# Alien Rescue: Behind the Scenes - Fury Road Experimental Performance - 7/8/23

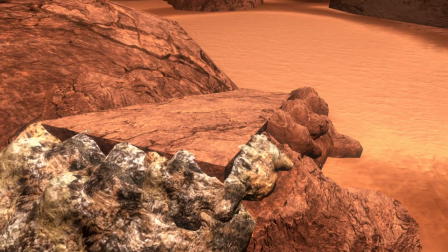1719s
I'm just, I'm seeing it all exactly like it's going to be, you know, on the actual day of the show.
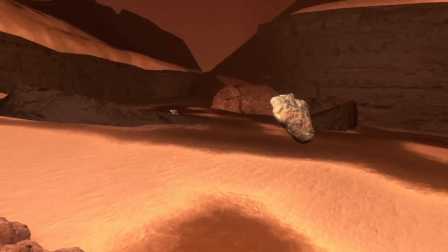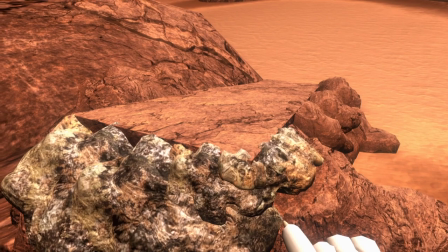1734s
I might not be very efficient here either like in terms of how many new materials I'm adding and all that.
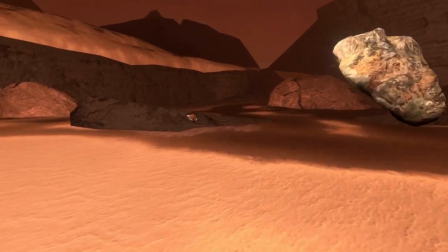1742s
I just don't really know but
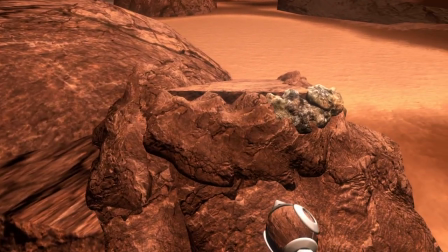1750s
here we go we're just gonna go boom boom boom boom
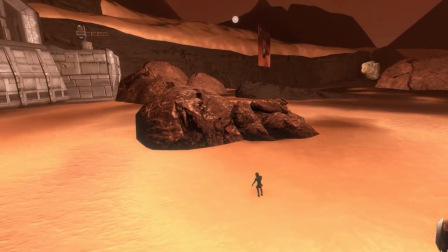1756s
starting to look pretty good right I mean at a distance and again
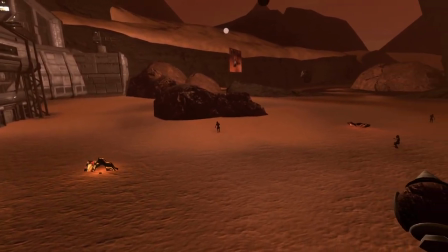1764s
you have to imagine that like it's it's gonna be darker you know it's going to be more like this so i'm pretty happy with that
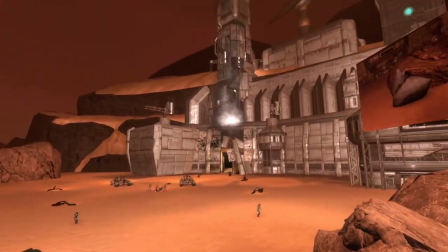1773s
uh i think we can probably improve on it over here and get some of these rocks out
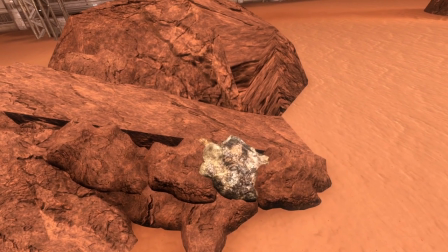1784s
and just you know try to make it look a little bit less obvious there and
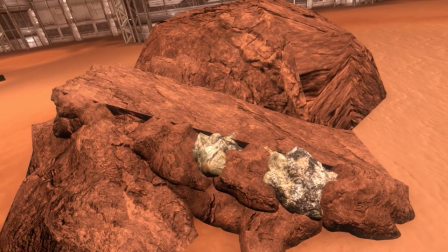1794s
And here,
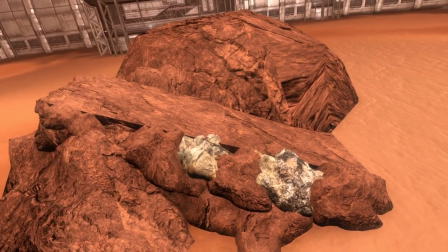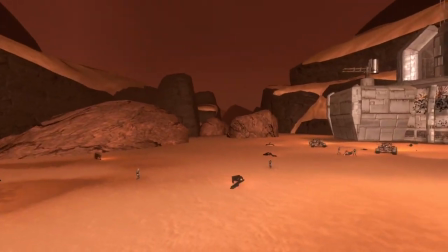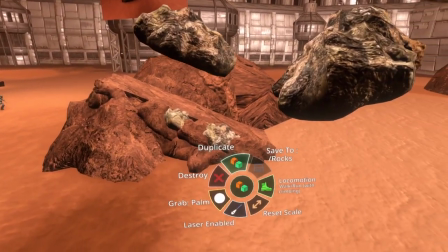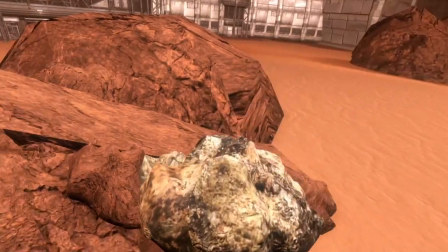1813s
fill in some of these pieces in here, nice and small.
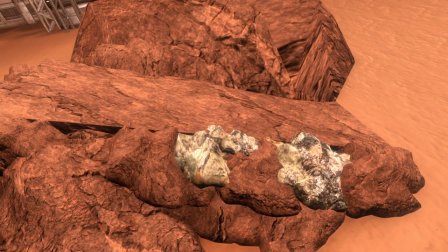1820s
Just get rid of all those straight edges, right?
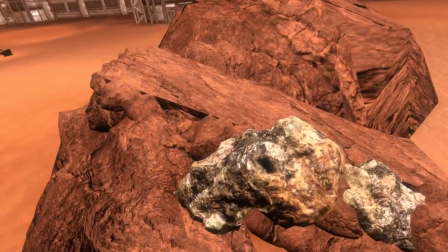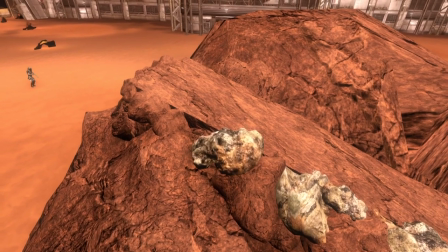1828s
Over here, maybe lay
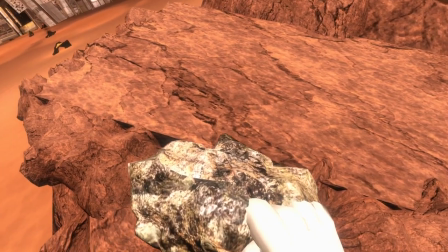1835s
that like that.
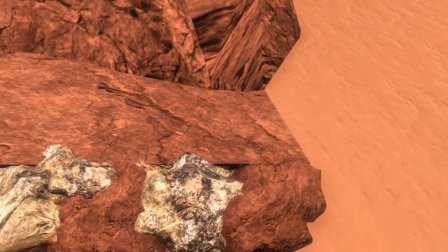1838s
Right, I just want to keep this as bump-free as possible, because if the tires hit that,
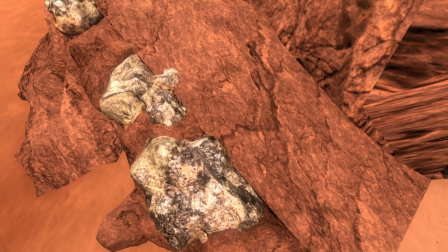1845s
it's going to make the car go bump, and it's going to ruin the effectiveness of the jump.
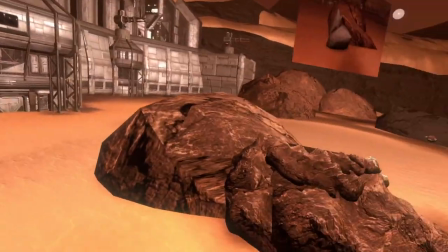1853s
I want it to be, you know, just you come up this thing and you just boom, and you're right off of it. All right, that's looking pretty good, actually.
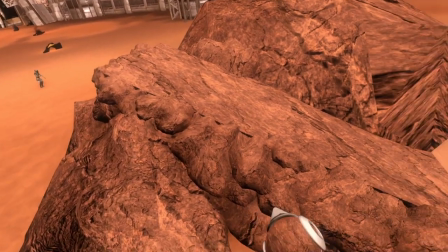1863s
So I'm just going to hit this with this thing here. Okay, that is actually looking pretty good.
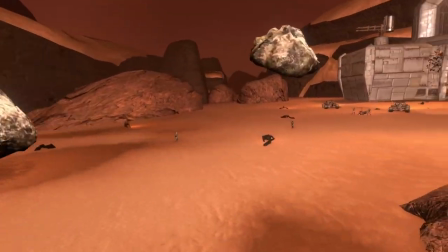1872s
I mean, it's totally obvious once you're looking for it. But again, nobody's going to be looking for it.
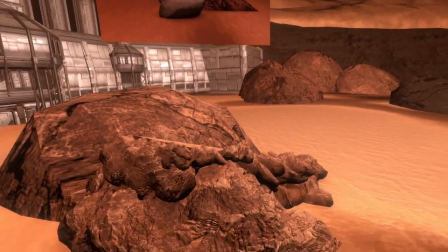1879s
Now, certainly, our audiences are not going to be on the lookout for that at all. And like I said, it's going to be significantly darker.
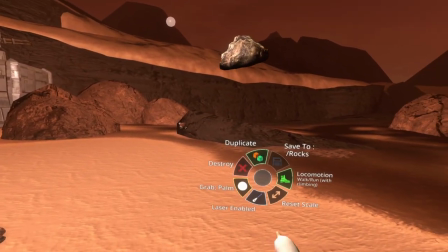1888s
In fact, let's do some lighting right now to start to see what the lighting is actually going to look like. So I think I can get rid of that.
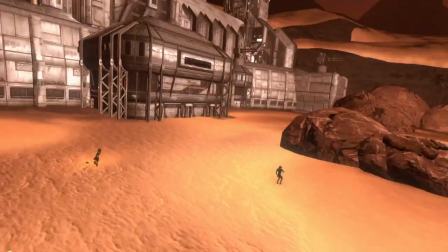1899s
Okay. So just trying to keep track of my assets in here, because when I save this map,
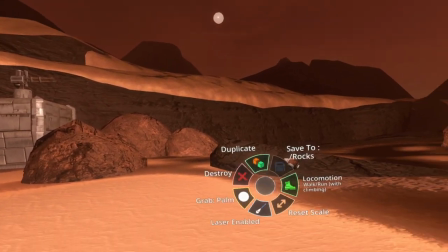1904s
I need to make sure that I get rid of everything that doesn't belong.
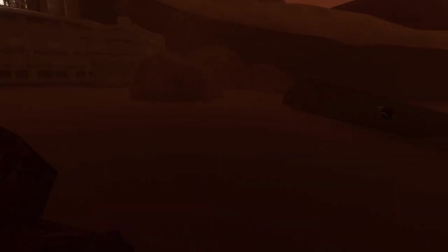1910s
So this is the normal lighting for this scene.
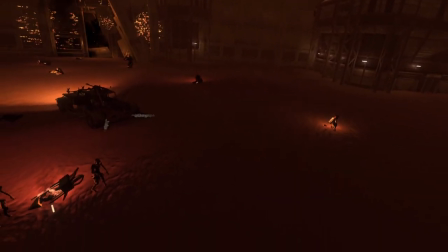1914s
I mean, it's supposed to be, it was originally written to be in a sandstorm.
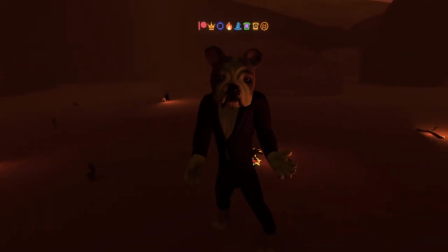1921s
And so we're purposely making this scene pretty dark. And you have to remember, everybody's got flashlights in the scene, so there is light.
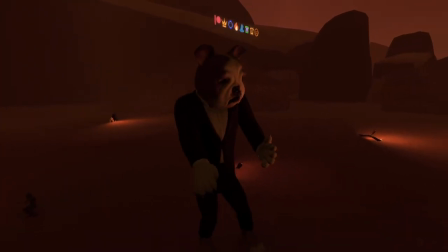1928s
But for our, so for my own two eyes, it's dark, but it's dark in like a moody way.
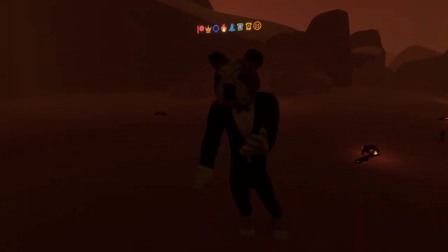1936s
But for our live stream broadcast crew, Carlos and Projectivity and Digitally Wired and Victor, these guys really are always begging for more light. And I don't blame them.
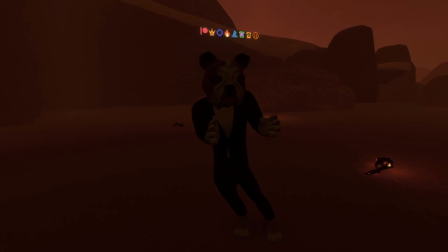1948s
And it's just a question of, you know, finding a happy medium between what we want the experience to be like live for our, you know, paid ticket holders and how visible we want the live stream to be,
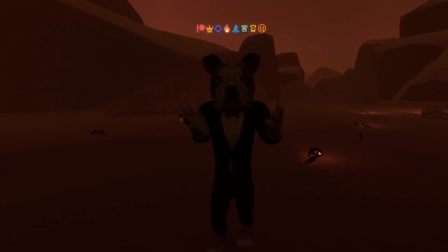1961s
which is not just for our Twitch viewers, but also, you know, the VOD that we give to our audiences afterwards.
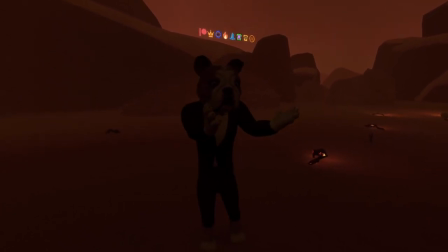1967s
So it's just a balance of trying to find enough light for the video and not too much light so it ruins the end game.
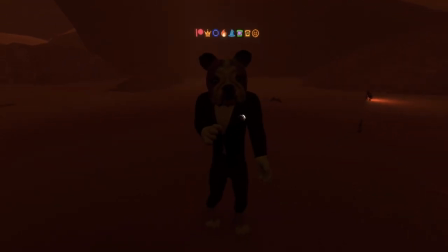1975s
uh so um so i'm gonna pull out my light tip
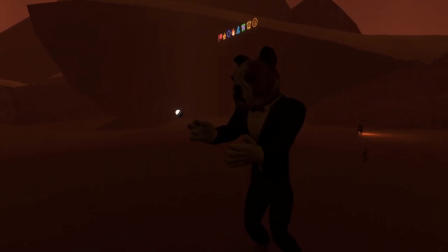1980s
again and uh and this time i'm gonna um change the color
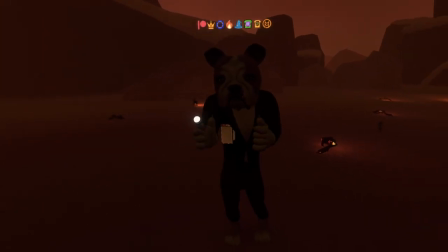1985s
which you can't really see this ui oops i forgot when i'm this big the ui
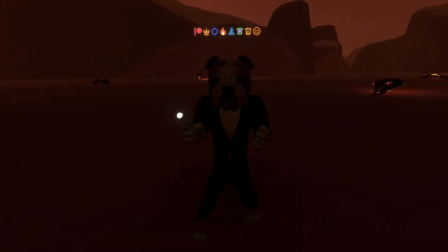1990s
for this thing is too small so i'm gonna scale myself back down um i'm going
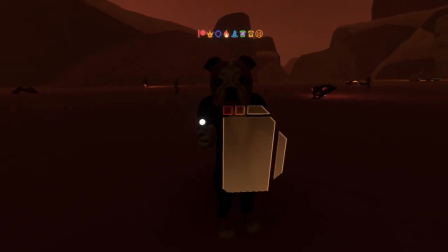1995s
to go into the color picker here which i doubt you can see this color picker i'm not sure if you can or not oh maybe you can uh and so i I'm just going to pick a color that's kind of in the reddish-brown area,
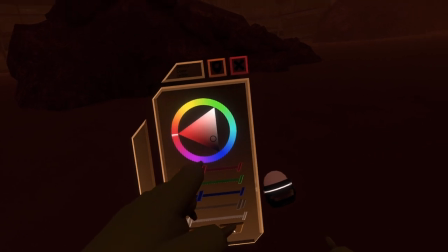2009s
so the illumination of the red and the white will give us some light,
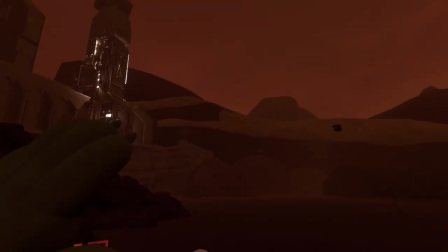2014s
but the darker hues there will try to match this overall kind of redness.
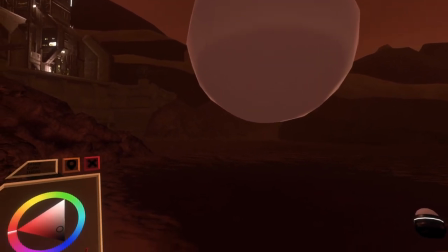2020s
So let's see if that's going to do anything for us. So this is our new light, off, on, off, on.
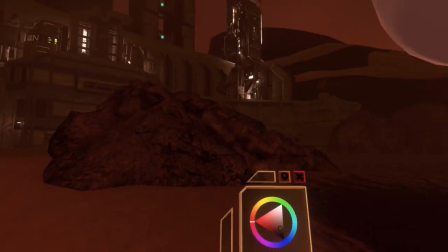2028s
Yeah.
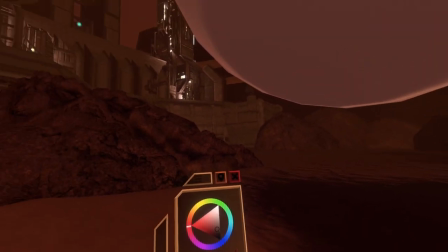2029s
So what I like about this is that it does illuminate the space, but it keeps it in the same overall color space that we had before.
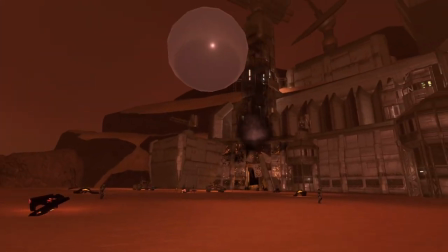2038s
And I think I'm going to need two of these all together. Scale up.
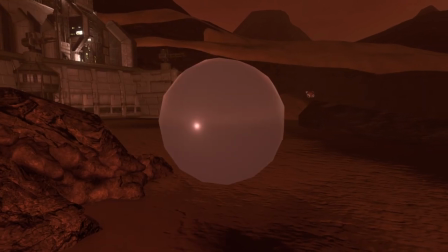2044s
All I'm trying to do now is just give this world a little bit more light for the video crew,
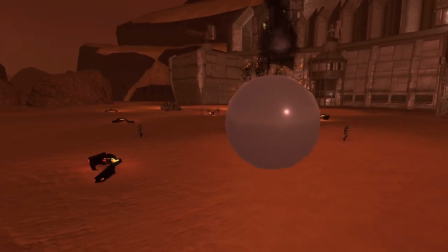2052s
but not too much light that it ruins the overall aesthetic.
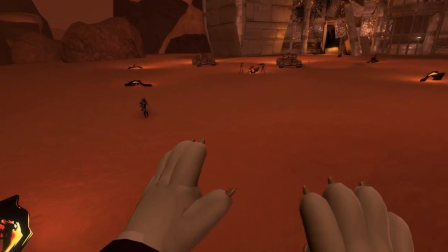2059s
for those of us who are here. So right now, you know, it's a little bit brighter.
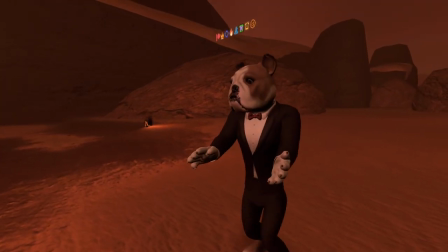2064s
I know Carlos is going to say, I need more light, but we will just have to kind of figure that out.
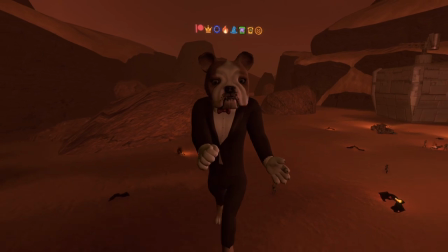2071s
I think I can give him maybe one more of these.
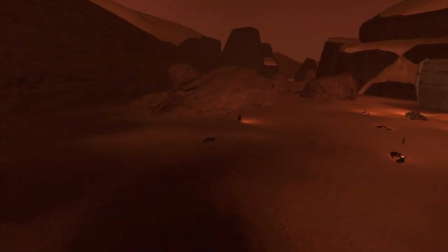2078s
So we've got this one here,
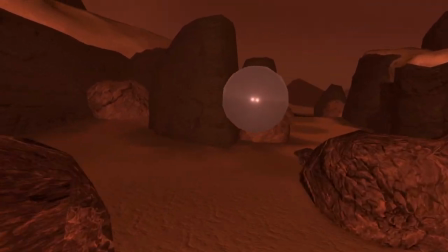2084s
and then I'm going to duplicate it, and I'm going to just go over here and just give a little bit light over here essentially we're
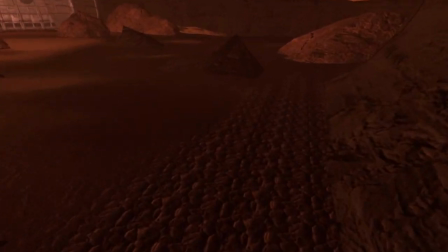2091s
going to be using all of this area in here for um for the car chase
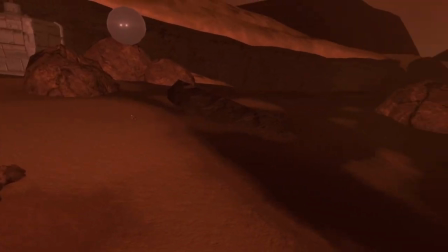2098s
um but yeah i think i think that's starting to look pretty good
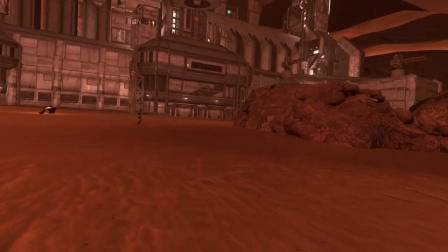2103s
and then if i reset my scale so now i'm back down at like um you
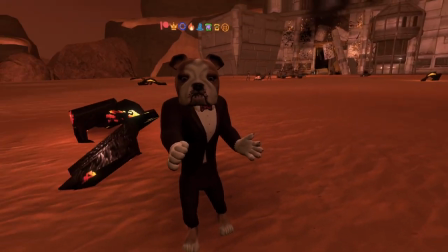2108s
know human scale and oops uh just let you go behind
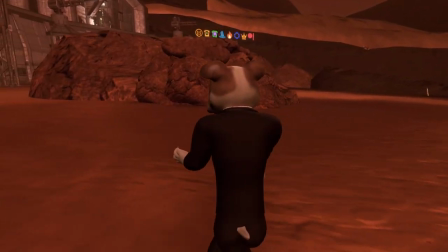2113s
me here here I'm at human scale and I'm in the new lighting conditions and
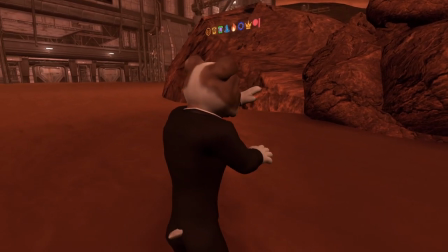2118s
yeah I mean it's clear that like that rock and those rocks feel like they don't belong together but you know this is the
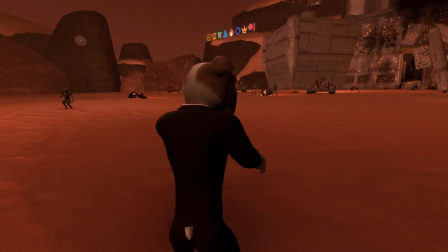2126s
this is the level of quality I'm able to do at my budget in Alien Rescue so obviously it's not you know photo real it's not Half-Life Alyx it's nothing
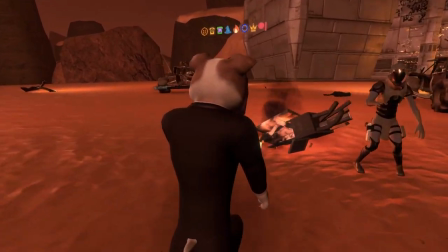2134s
like that it's very it's an indie very indie look but my
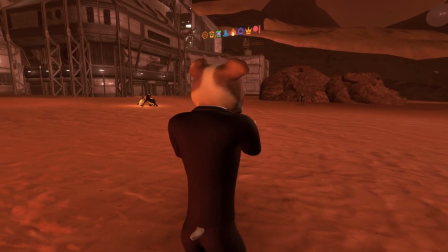2139s
audiences never complain they they say that the that the world feels incredibly immersive.
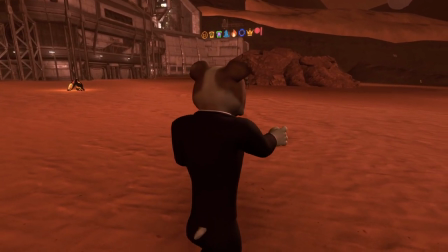2146s
So that's good. Okay. So yeah, so that's looking pretty good.
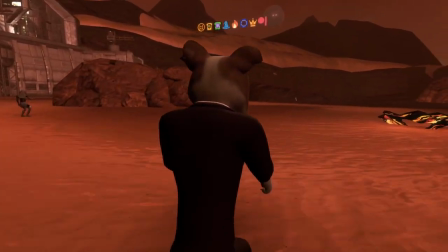2151s
And
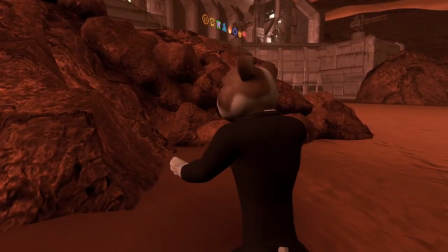2154s
I think, you know, even if you walk over here and you look at the structure, you know, it's convenient that there's a nice ramp there.
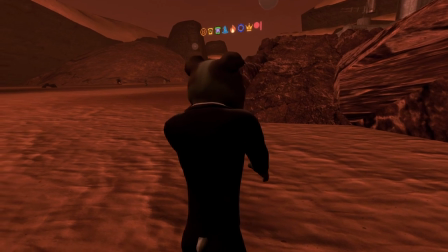2162s
And certainly if you look at it this way, you can tell like, oh, that's obviously a ramp. But I don't want to turn this into a bumpy thing.
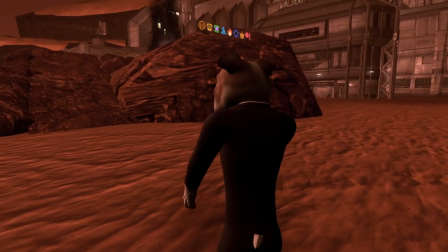2170s
I want it to be easy. And the next thing I want to do actually is I want to mark this area.
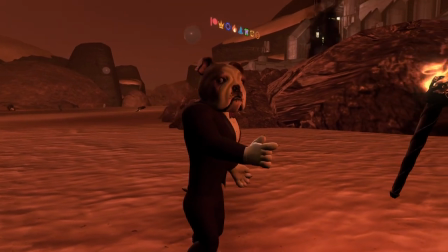2178s
So I found these torches and, you know, I don't know if they're necessarily the aesthetic that I would expect from the qual.
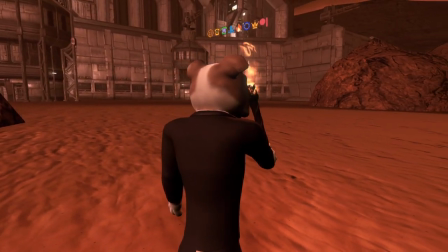2187s
This flame, you know,
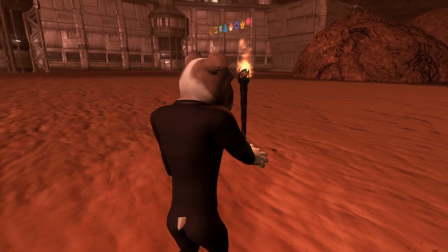2192s
an open flame versus like an LED light or something, but this is what I've got for now.